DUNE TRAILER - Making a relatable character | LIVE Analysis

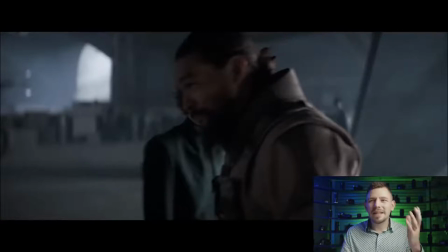So, it probably helps people know what type of movie they're about to go into and helps them decide if they're going to actually go spend their 5, 10, 20, wherever you live. I don't know how much you pay for your cinema, but plenty enough money to go watch a movie.
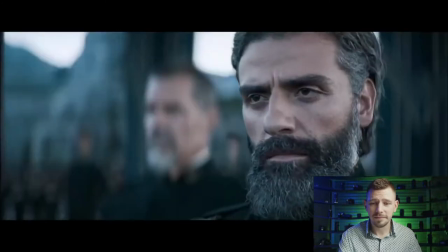We are House Atreides. There is no call. We do not answer.
Okay.
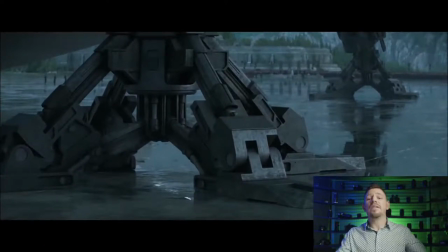Again, with the whole, these guys have massive machinery and it's epic.
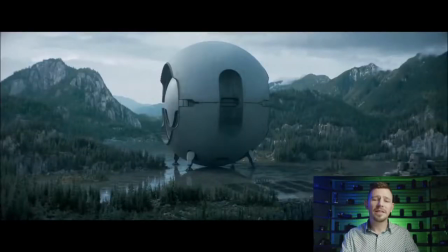So we get that. Atreides, there is massive. I mean, it looks like a gigantic Bluetooth speaker, in my opinion. Which, you know, it's a bit odd. But you'll notice something, that we get a really good idea of scale again.
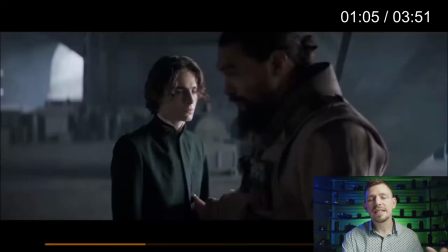And if you remember what I was saying at the beginning of the trailer, he deals with scale in terms of speed of motion.
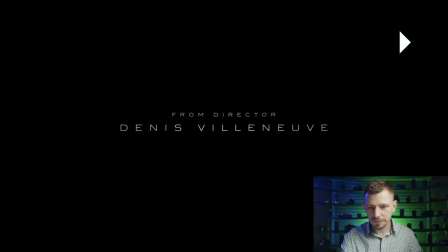So let's just watch it again.
We are House Atreides.
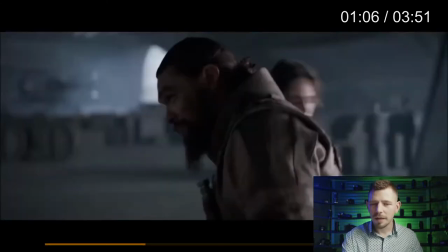There is no call.
It's a very, very short clip, but the speed at which the feet land, also when we cut out wide, there's still a very slight amount of motion to that massive bowling ball / Bluetooth speaker.
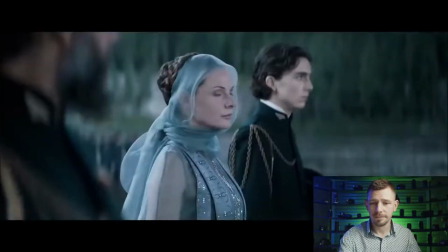We are House Atreides. There is no call.
It's an epic shot.
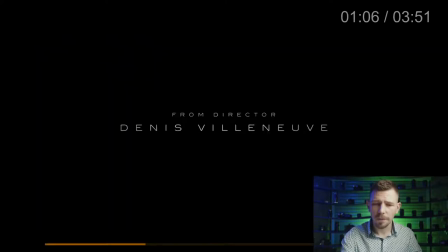Also, take a look at the floor.
We are House Atreides.
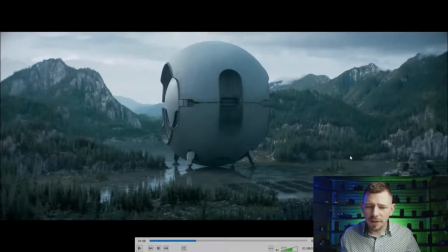If you see right down in the bottom, I'm going to use my arrow here so you can actually see on the screen as well. Down at the bottom, there's a gigantic army. So that gives us a super good idea of just how big the bass is going to be on that Bluetooth speaker.
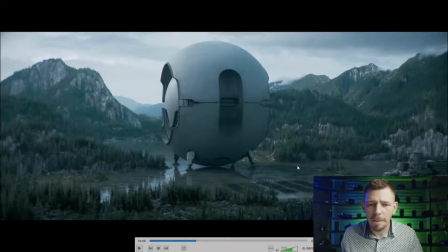It's going to be pretty loud. I ain't going to lie. But with that said, it does feel epic.
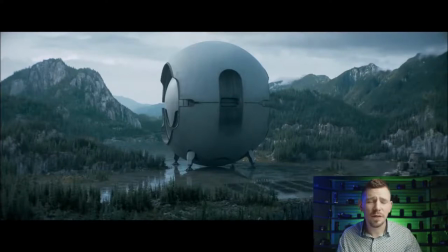And actually, this really reminds me of Denis Villeneuve's 2015 film Arrival, which again had massive spaceships that just happened to be hovering just above the Earth.
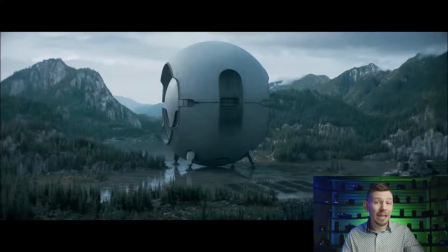And he did a lot there to make sure we understood the scale of the spaceship, wherever it was in the world. But let's continue, because we're starting to build some more of the world now. We're starting to build the scale of this story, and we're understanding a little bit more about the characters.
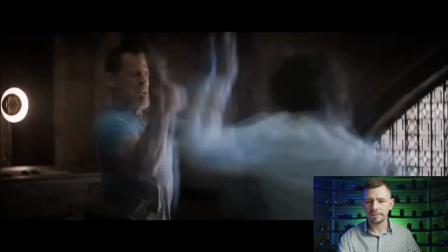There is no call we do not answer. There is no faith that we betray.
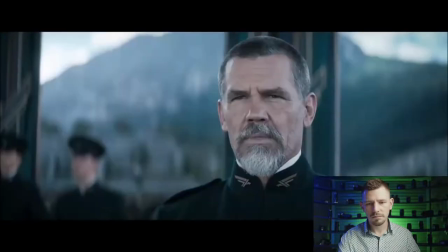Smile, Gurney. I am smiling.
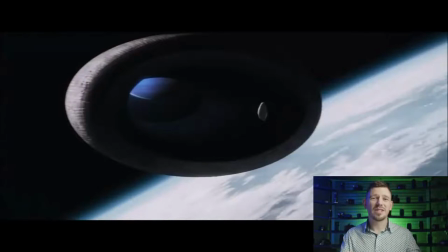I mean, apart from, you know, it's always a good choice to bring on Mr. Brody, Thanos himself.
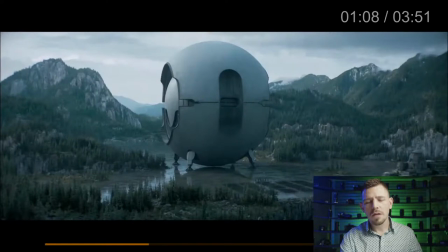Let's just go back and take a look at what we just saw. So, after the Bluetooth speaker, there is no call, we do not answer.
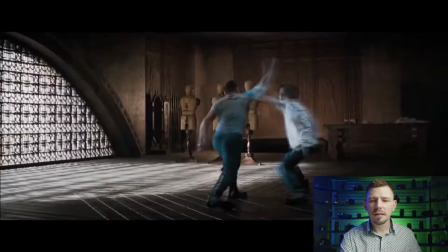We get a little scene seeing our protagonist in a bit of a fight sequence. It feels like it's a training situation because you see in the background, you've got some training dummies and you've even got motifs on the wall of various martial arts.
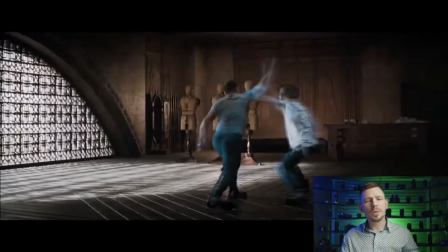So we get an idea that he's not in danger at this point, but we get a little bit of kind of an action beat going on in the background.
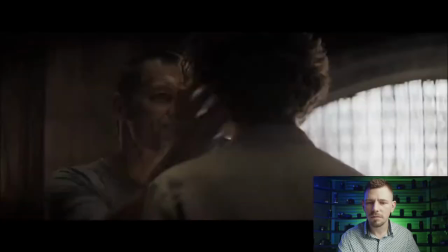There is no faith.
But from this, even though we've seen that, you know, the protagonist is not that physically big,
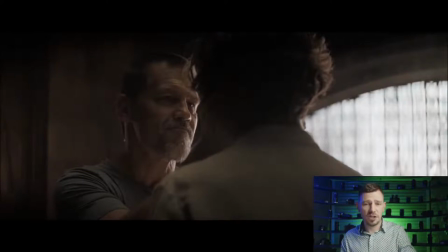he seems to be relatively proficient, and his tutor or whoever he was sparring with seems to be quite proud of him at this moment. So that lets us know, without having to say, I'm really good at fighting, or seeing him beat up 300 people, that he's a good fighter. So I like that.
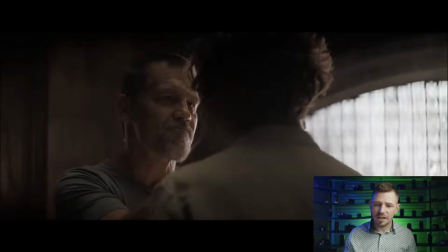I'm not a big fan of when movies have these gigantic, like, hey, it's me against an entire army, Batman star. I mean, Batman can do it, but it's tricky when you got, you know, other characters doing it and they don't have so much kind of lore behind them.